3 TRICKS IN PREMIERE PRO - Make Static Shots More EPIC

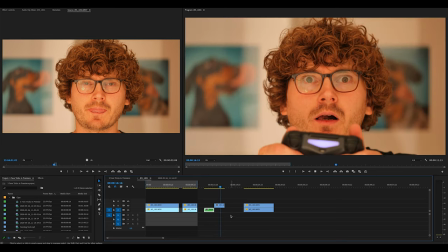And the reason we're doing that is because we want to do a transition from one lens to the other, but almost seamlessly, so it looks like it was intentional and it was like a quick zoom in by the operator of the camera.
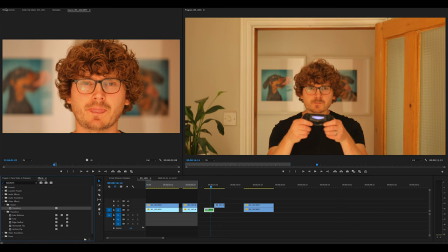Now we're going to actually apply the transform effect to the nested layer. So inside the effect controls panel, you'll see the transform and all the values inside here.
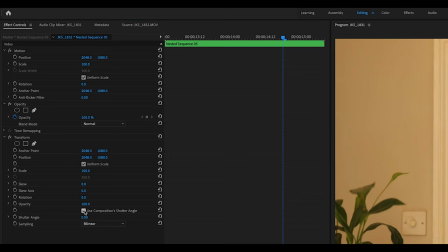Now what we need to do is tick off the shutter angle box, and then we'll add our own value into the shutter angle. 180 is a good place to start. Place a keyframe. Click along four, add another keyframe, but increase the scale quite a lot.
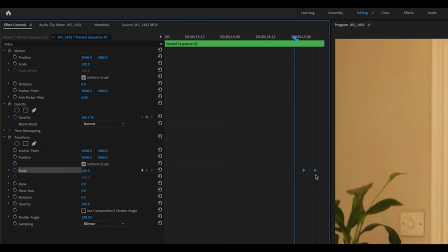And the idea is we're trying to match the scale of the next clip.
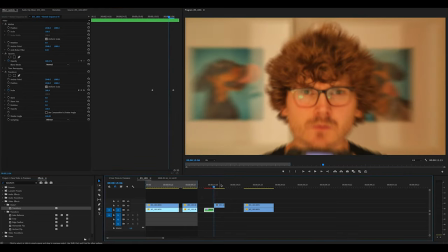So if we do a bit of an opacity over the next clip and drag it over the original clip,
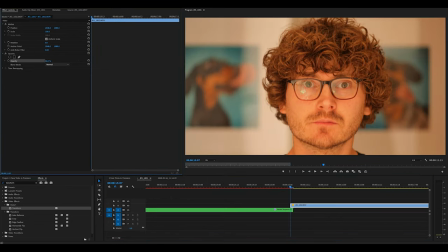we can then do some lining up of the eyes just to try and blend it in together well.
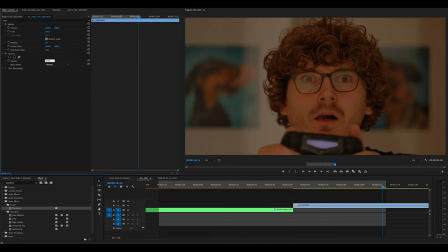Apply it back to 100% and let's play it back. It looks pretty good.
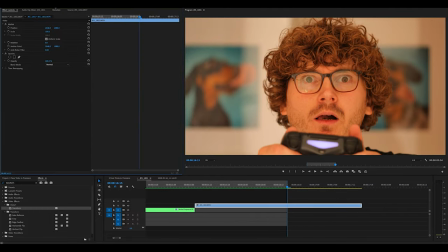But basically, we're trying to match the position of the eyes and the kind of the impact of that kind of eyebrow movement and the hair throwback as to when the camera stops. Another little tip is on the next clip to continue the forward movement.
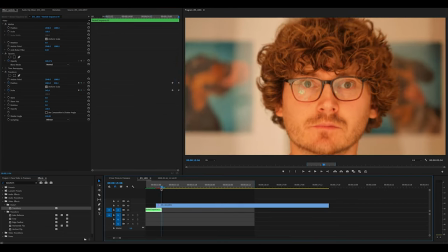So I like to add a transform effect to that layer as well and add a few keyframes at the beginning of the blur continuing. And that just helps sell in the whole illusion that we've just zoomed in. And what we can do now is actually also apply it at the end of the shot.
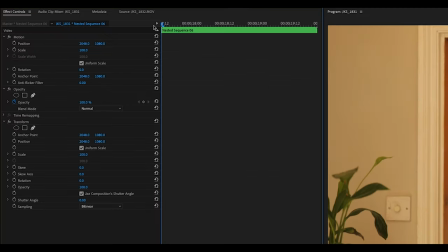We want to go from the 100mm back to the 35. So it's the same situation. We just need to apply some keyframes, put the shutter angle in, and zoom back out to the original
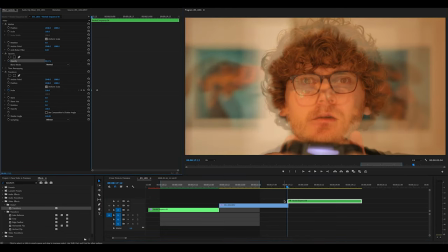35mm focal range. Again, you might need to do some lining up to get it just right.
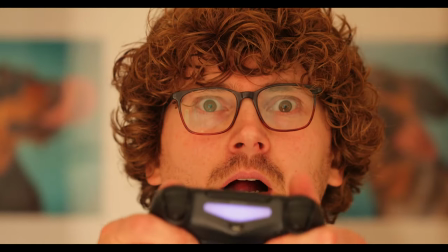And here's the final result. You can see the camera hits my face smack bang and it makes my head jolt, which is kind of the result I was after.
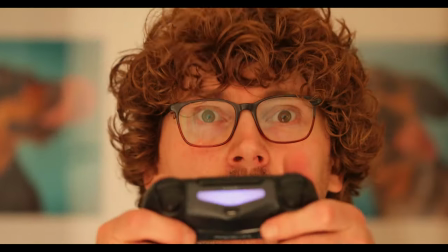And it's a nice transition back out. It's definitely gone from being a locked off boring shot to something a lot more creative. Now the final thing we can do is something requested from my last video, Gaming Gods. People were asking, am I using an anamorphic lens for the light on the controller? Nope, I'm not. I just like adding these little lens effects inside Premiere. Now there's definitely plugins you can buy that probably do an anamorphic effect, but I'm gonna show you a quick and easy, quite a rough and ready way of doing it, but the results still are quite good. Now, as you can see here, I've got the controller in my hand, but other than the natural glow that the PlayStation has, it hasn't got any of that anamorphic kind of lens flare going on. Let's show you how I do that quickly inside Premiere.
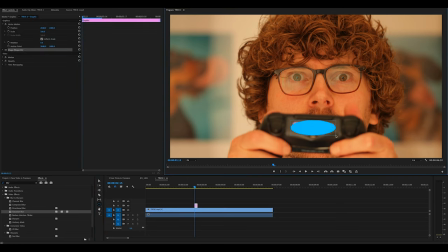So what we want to do is add a colored ellipse and we'll put this on like a screen mode or overlay.
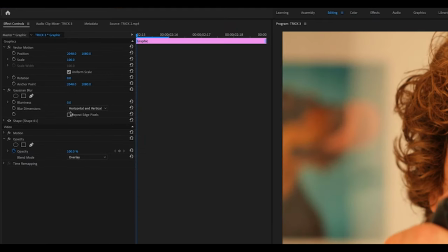Then what we want to do is add a Gaussian blur to the ellipse, just so it blends in the scene. And as you can see, it kind of adds a nice glow to the controller.
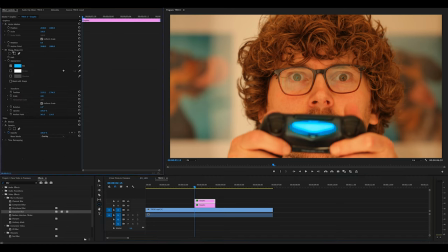And the next thing we want to do is a new ellipse, but we want to really, really squash it almost to the point where it's a line. Stretch it as wide as you want it to be, put it on screen mode again, and then we'll apply a little bit of blur until we end up with
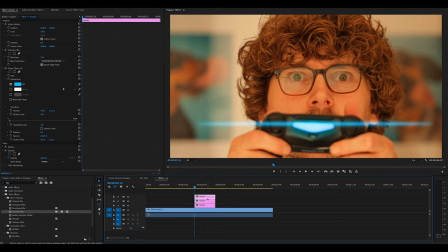the result that we are after. And sometimes stacking the same layer on top of the other one, adding a bit more blur, changing the lighting style also adds a bit more of a punch for the final outcome. And then when you got your thin lines, the kind of the anamorphic look,
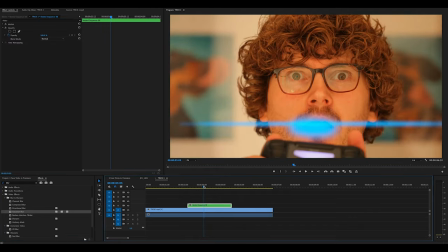we could nest this whole group together and then apply that to a screen layer so it interacts better with the background.